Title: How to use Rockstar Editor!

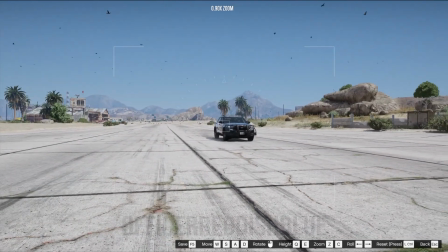And obviously at times, and depending on how fast your subject is moving, this can be really tricky.
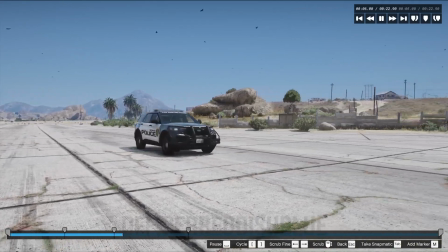But one tip I have for you guys is that I recommend you filming from a bystander POV.
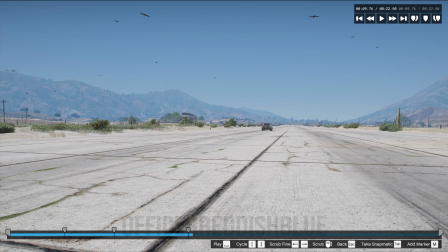What that means is that you're going to be on the side like this,
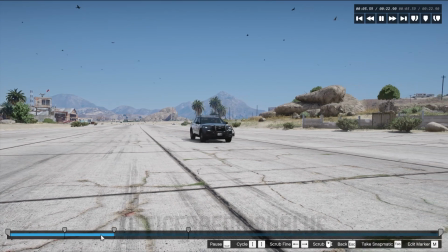and then you're just going to try to match and keep your subject in the center of your frame at all times.
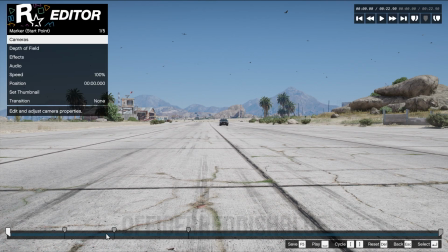Especially if you're cropping it down to be in TikTok, you want to make sure your subject is in the center.
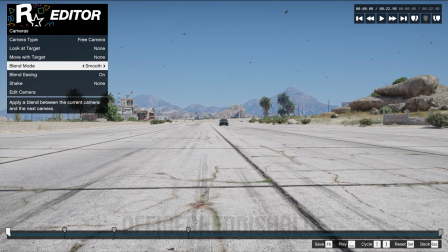Also, another pro for using a bystander POV is that it makes it really immersive to whatever is going on in your scene.
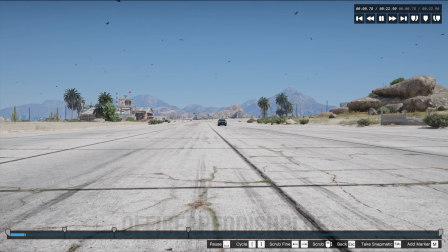It kind of acts like your audience is actually there.
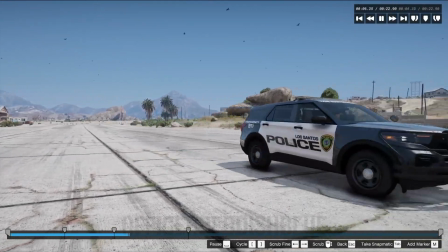Alright, but as you can see right here, my subject is going way too fast for my camera to track.
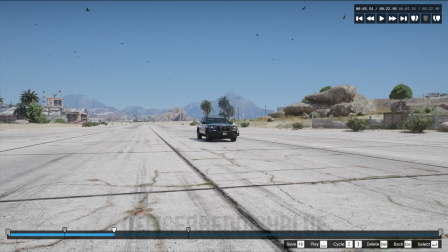So we're actually gonna add another keyframe right here,
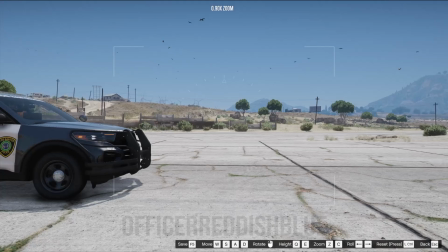and what you want to do is move the camera a couple feet ahead of your car.
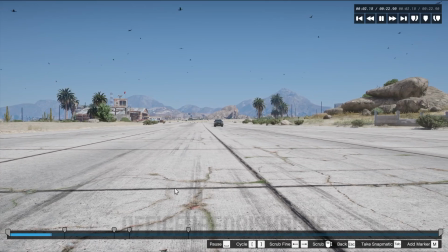That way it knows to pan to that spot faster.
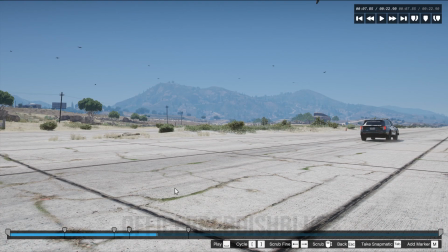As you can see, it's getting a little bit better, but I think it needs to be a little bit faster.
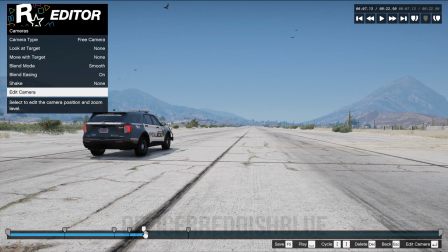So I'm gonna tweak it just a bit over here and drag it back so it pans faster.
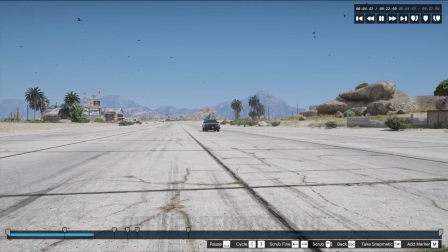And let's see here. Okay, yeah, it's getting better.
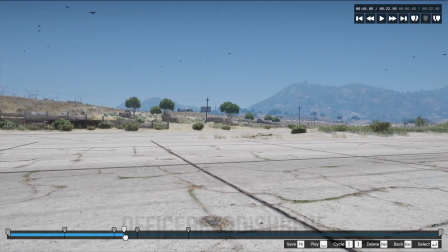I think I can do it a little bit better. Here, let's see if I can move it back.
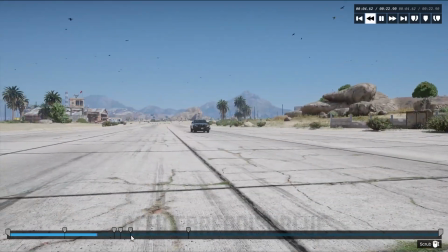All right, let's see.
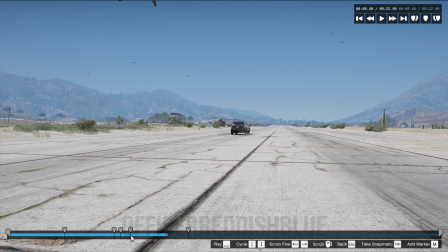Okay, well now I'm going a little bit too fast. So let's move this back here.
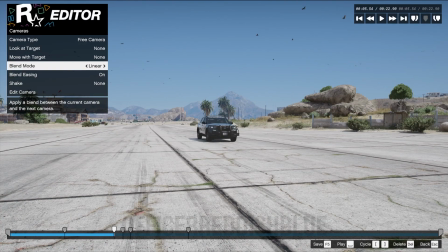Okay, yeah, that looks a little bit better.
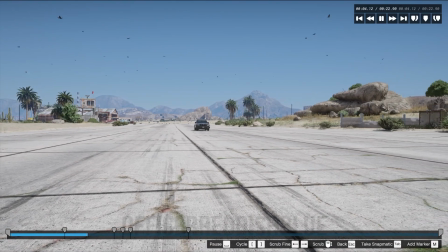Obviously it's not perfect, but this is how it looks in linear blending mode.
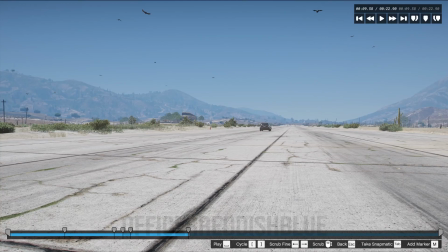As you can see, it looks super rough, so that's why I
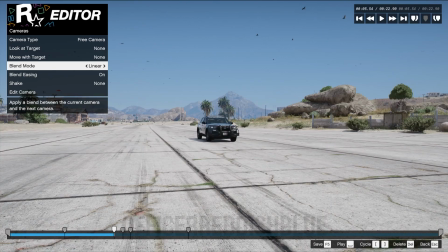recommend using the smooth, because it makes it look way more appealing to the eye.
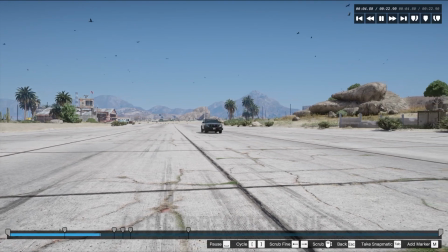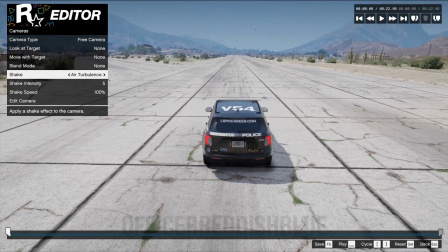Alright, so next we have our shakes for our camera movements.
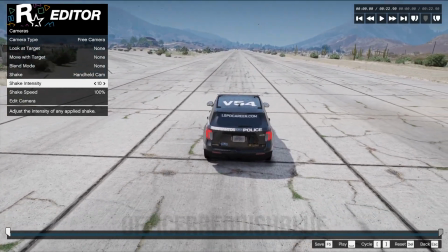There's a different variety of them, but we also have our shake intensity,
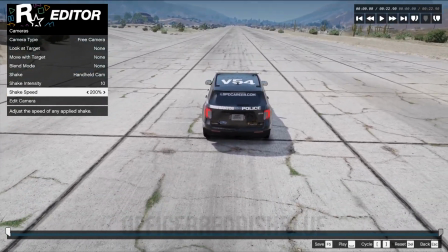which means that you can either make it go super crazy or super subtle.
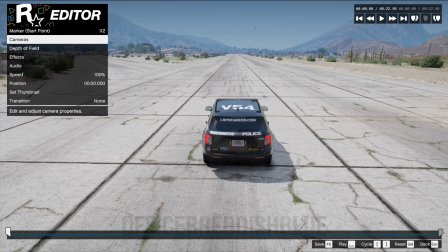You can also adjust the speed. Just play around with those and see what you like.
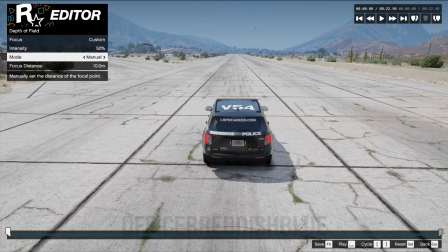Next we have our depth of field, which is where you can add some like blur in the background. Obviously the higher the percentage, the blurrier it's going to be in the background. You can also adjust your target.
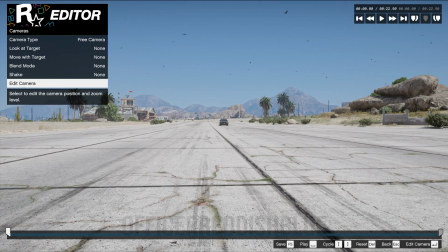Alright guys, so now I'm just going to show you from the top of how I make my video.
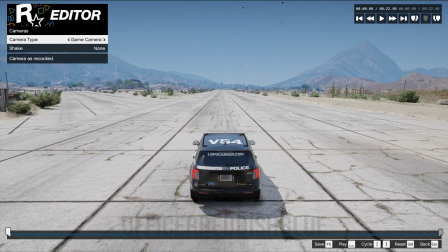So we're going to go to game camera, and then from game camera we're going to go to free camera,
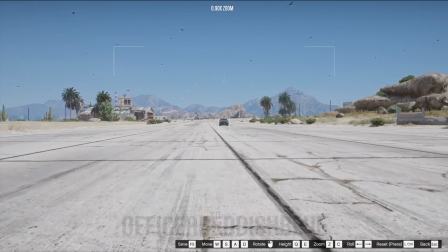and then we're going to go to edit camera, and we're just going to put it right over here.
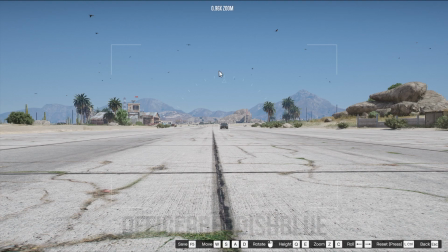So I'm thinking that we get a different kind of shot. I mean, it's kind of the same, but we're going to get a shot of the car passing by.
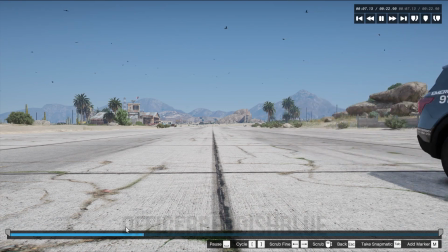So we're going to let this play a little bit until the car passes about right here.
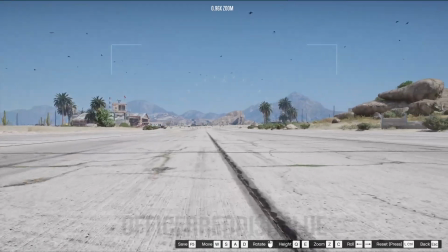I'm going to add a keyframe. I'm going to move up a bit so I can add movement to my clip.
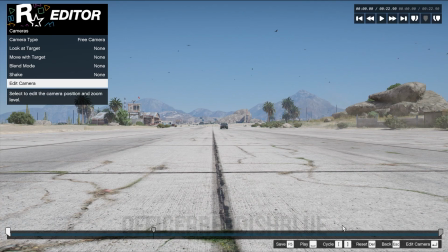Turn the camera around because obviously we want to track the car passing by us.
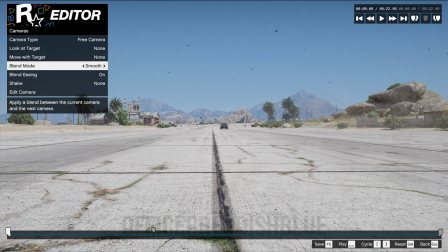And then we're going to switch the blending mode to smooth. Add some shake to it.
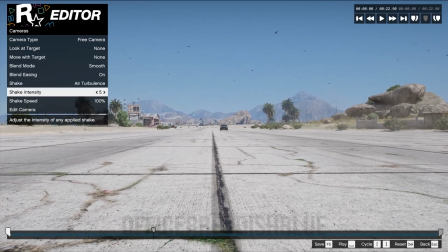I'm feeling we're going to use air turbulence today. And then add a shake of 7.